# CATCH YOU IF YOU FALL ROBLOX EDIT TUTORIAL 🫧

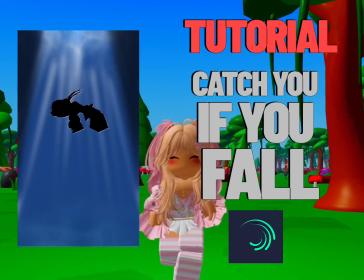[0:00]
Today we will be doing the catch you if you fall trend that is everywhere right now.
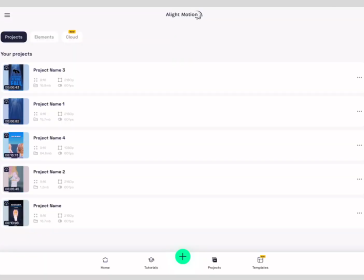[0:06]
So for this edit, I used Alight Motion and I actually used two projects to create this edit.
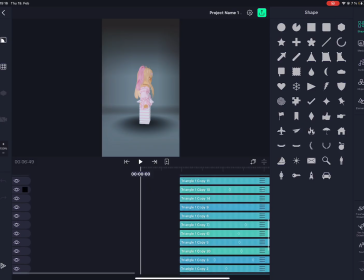[0:16]
So in the first part of this edit, I created the background.
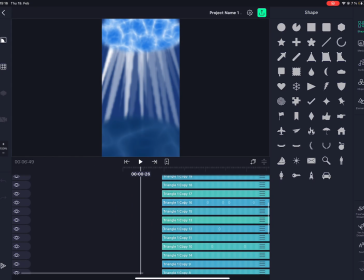[0:22]
So I used a very simple clip of my avatar falling down in Catalog Avatar Creator.
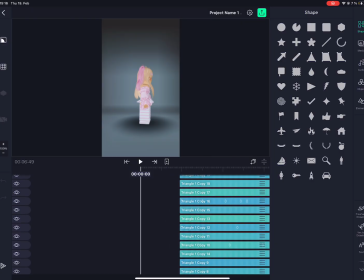[0:28]
You can use any falling animation for this.
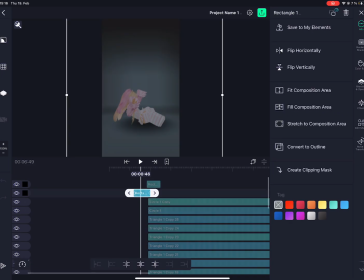[0:30]
So for this fade in, fade out animation, I just used two black rectangles and I set their
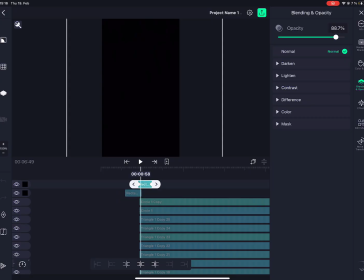[0:39]
opacity from 0 to 1 with keyframes, and then the other way around with the other rectangle from 0 to 1.
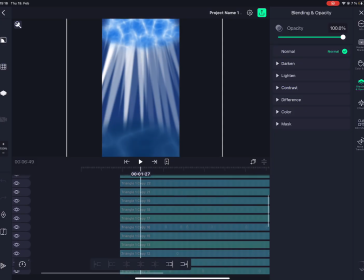[0:47]
To create the background, I used a bunch of little triangles, as you can see here. So it's just white triangles. I played with their opacity.
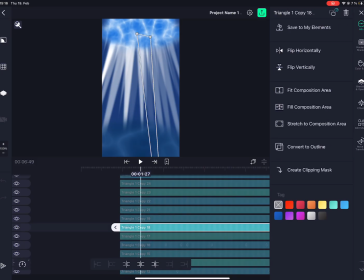[0:56]
As you can see, all of them have a kind of a different opacity.
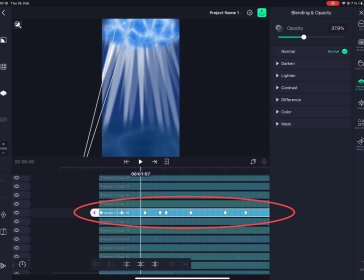[1:02]
And some of them also have keyframes, which made the lights look kind of flickery. As you can see, you can't really see that well in this project right now because the
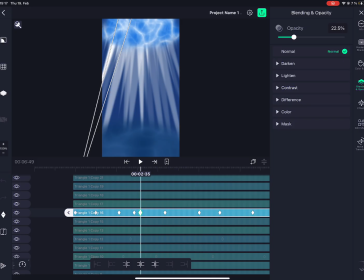[1:16]
video itself is 4K and the resolution of the project inside Alight Motion is 180p. So you're gonna see once it's exported what it looks like. It doesn't look nice right now either.
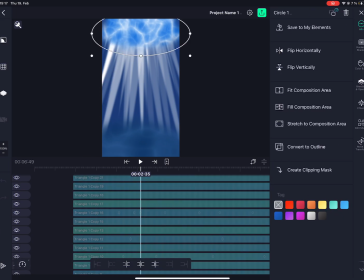[1:30]
That's also because the project isn't 4K. For the surface of the water, I simply used one circle.
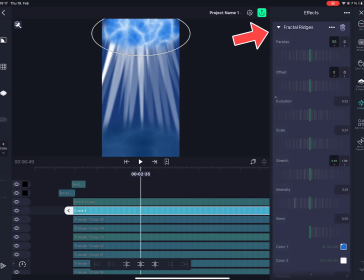[1:38]
I added fractal ridges to make it look like the surface of the water. I used evolution keyframes to make the squiggly lines move. So you can set this up however you'd like.
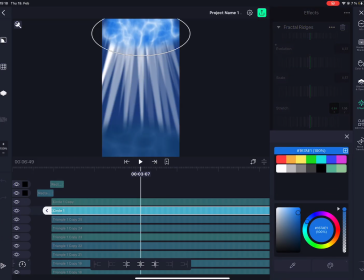[1:58]
And also I set up these two colors for the surface, so this blue and the other one is just white. As you can see, the lines are completely white.
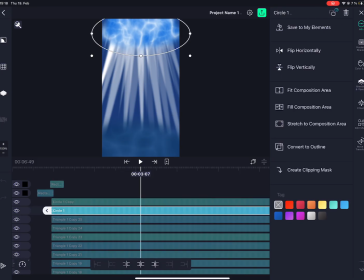[2:08]
I also used feather here to create the soft edges, and here's what feather actually does. This is when it's at 0, and then we're gonna set it back to the way it's supposed to look like.
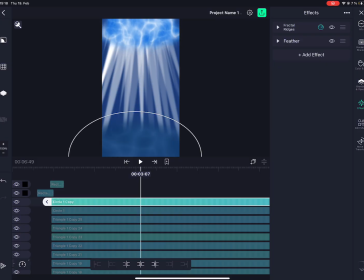[2:24]
Now the same exact thing for the bottom circle, which you can barely see actually. So fractal ridges and feather, except for fractal ridges here I used two different colors, darker ones of course.
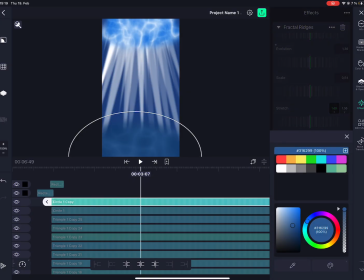[2:37]
So this dark blue one, navy one, and then this kind of a lighter darker blue.
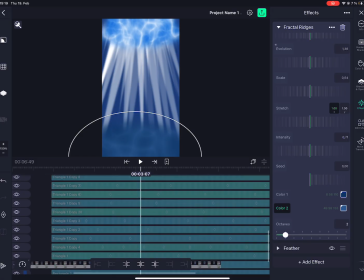[2:44]
And that's it for the background of the edit. I exported this and then I added it into a new project where I finished the edit.
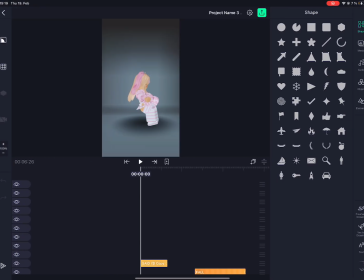[2:54]
So as you can see here, we still have the same exact clip of my avatar falling,
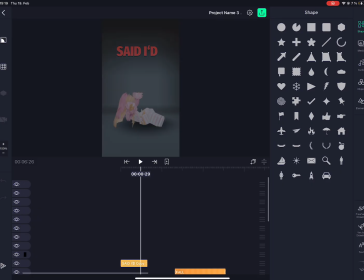[2:59]
the same exact fade in, fade out, and then this is the second part.
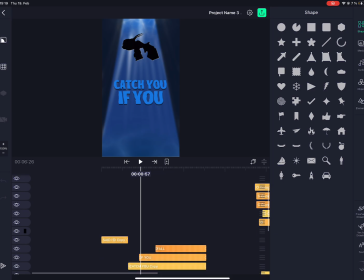[3:03]
Now you can see here the background. It's what we did in the previous project.
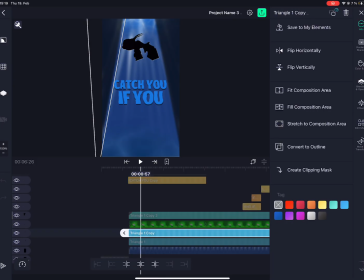[3:08]
And then I also added two triangles on each side like this, two black triangles to create the shadow. So I only used opacity here to make both triangles look kind of transparent, as you can see here.
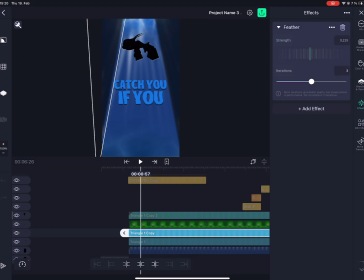[3:23]
And then I also used feather to make the edges softer so that it looks more realistic, as you can see.
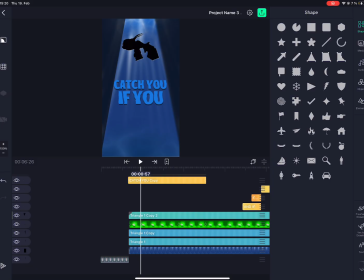[3:31]
You can also leave it like this, I guess. I didn't like it, so I used feather instead.
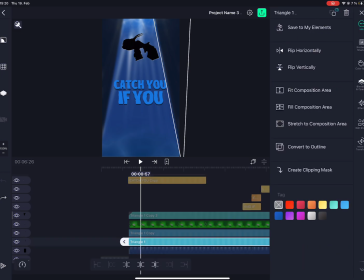[3:36]
And then you're gonna do the exact same thing for the opposite triangle here. That's it.
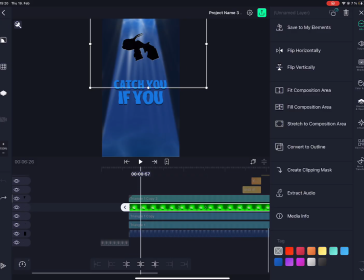[3:42]
That's how you create your scene. Then you're gonna add your avatar, which is supposed to be in green screen. Don't forget that. Then you're gonna remove the green screen with chroma key. You're gonna move the threshold as much as you need until it's just your avatar left.
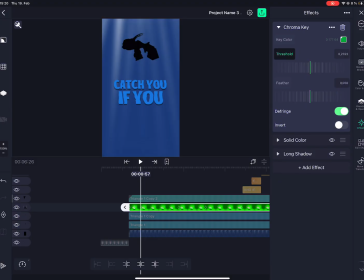[3:58]
And then you're also gonna add solid color as an effect here so that you can turn your avatar black.
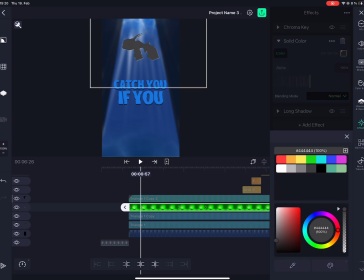[4:07]
You can use any color here, of course, if you like, but for this edit I used black.
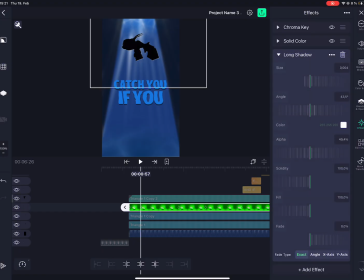[4:13]
Then the next effect was long shadow. As you can see, it's right here. You lower the size all the way to the lowest setting, otherwise it's gonna look kind of like this. So just lower it down as much as possible. Then the color is white.
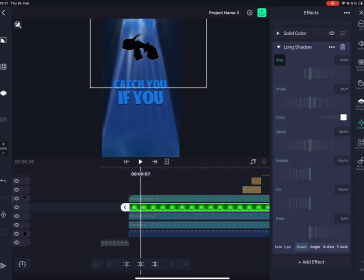[4:32]
And you're gonna have to turn alpha setting up. You can copy mine or you can come up with your own, because that's how the shadow is actually gonna be a bit more prominent, a bit more visible, and a bit more strong, as you can see here.
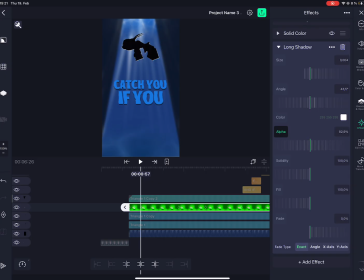[4:46]
So I kept mine at around 80%. And that's your avatar. That's how you make your avatar look kind of black with a white glow-ish thing around it.
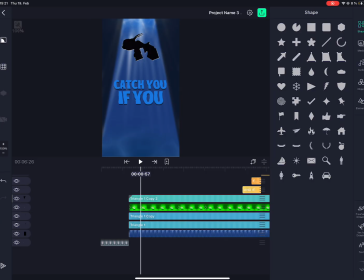[4:58]
And then for the falling animation, you're gonna go to move and transform,
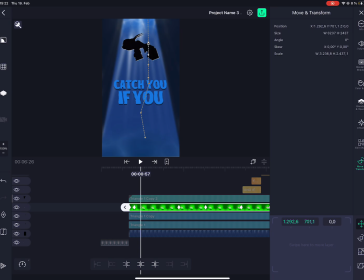[5:05]
and then you're just simply gonna add keyframes. As you can see here, this is my path of my avatar.
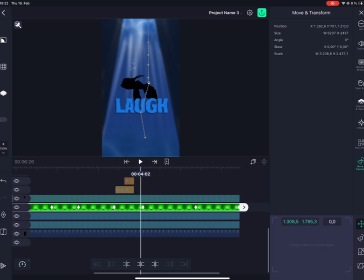[5:12]
It's going down, down, down, down, down, then a little bit to the left, a little bit right, and then it kind of fades out at the bottom.
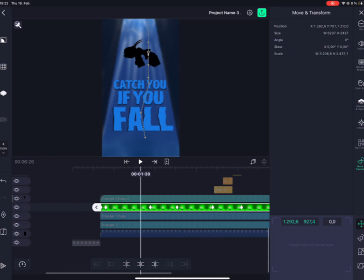[5:19]
And that's it. To add a keyframe, you simply press the keyframe button and you drag the avatar wherever you want it to be.
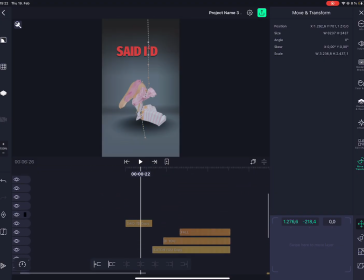[5:29]
For the text effects, so I use the same font and everything for all the text in the video, except that the first one is red, the other is blue, and also has an effect to make it look like it's underwater.
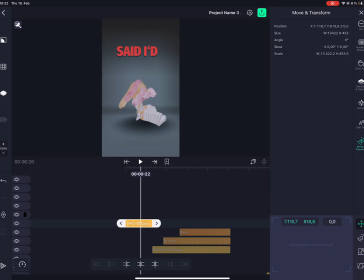[5:43]
So what I did with my text is I used the Fire Sense Extra Condensed,
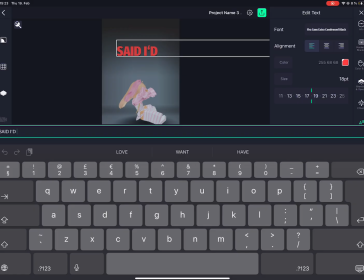[5:50]
and then I used this exact red. Doesn't matter which red it is, or whichever color you want, you can add it.
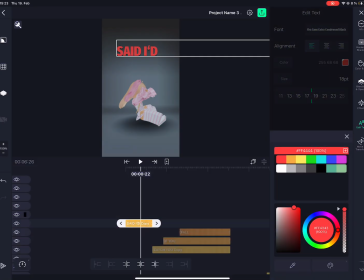[5:56]
And then for the underwater part of the video,
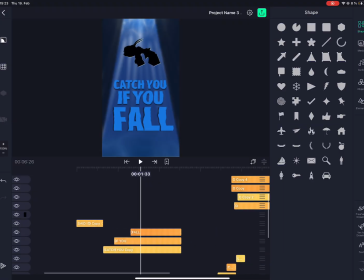[6:00]
you're gonna set your text however you want it to look like, in whatever format, wherever on the screen. It's totally up to you. But to make it have this underwater effect, you're just gonna want to add the fractal warp.
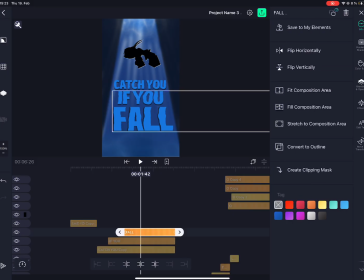[6:15]
You're gonna have to add the position so that it actually looks like it's moving, and then you're gonna do that using keyframes. It's the easiest way to do this. So then you can just copy the effects for every other text as well.
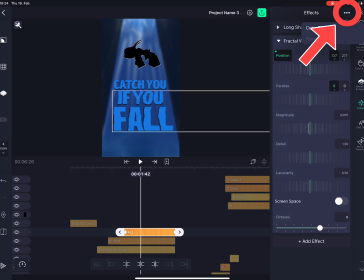[6:30]
You can go here on the three dots next to effects, press on them, copy effects, and then you can just paste them on wherever you need them.
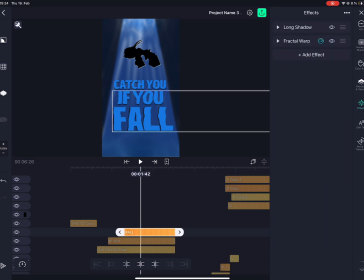[6:39]
The other effect that I used is long shadow, which in this case is black.
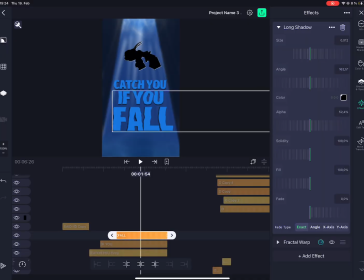[6:44]
You're gonna have to adjust the size a little bit here and there. You can also adjust the angle. I did it so that it kind of looks more realistic and has more depth and proper depth.
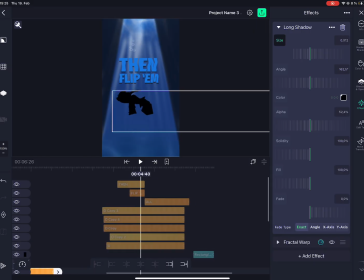[6:55]
One more thing that I did is add these bubbles that you can probably see on the screen right now. To do this, I simply used the letter O, and it only has the glass effect.
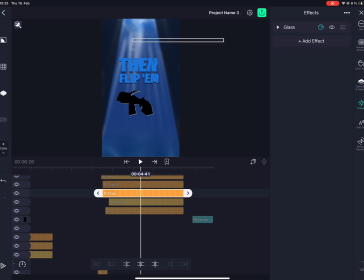[7:07]
That's it. Nothing more, nothing less. The bubbles are just letter O. I moved them around to make it look more realistic, and then added keyframes for them to move properly.
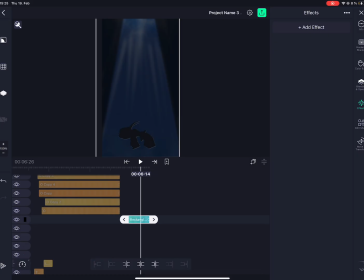[7:19]
In the end, I added a rectangle with opacity so that the video fades out.
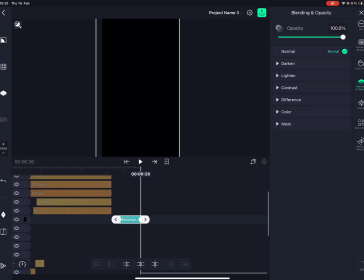[7:26]
And that is pretty much it. So let me know if this was helpful, if you have any other questions that you need answered, and let me know if you use this tutorial. And thank you so much for watching.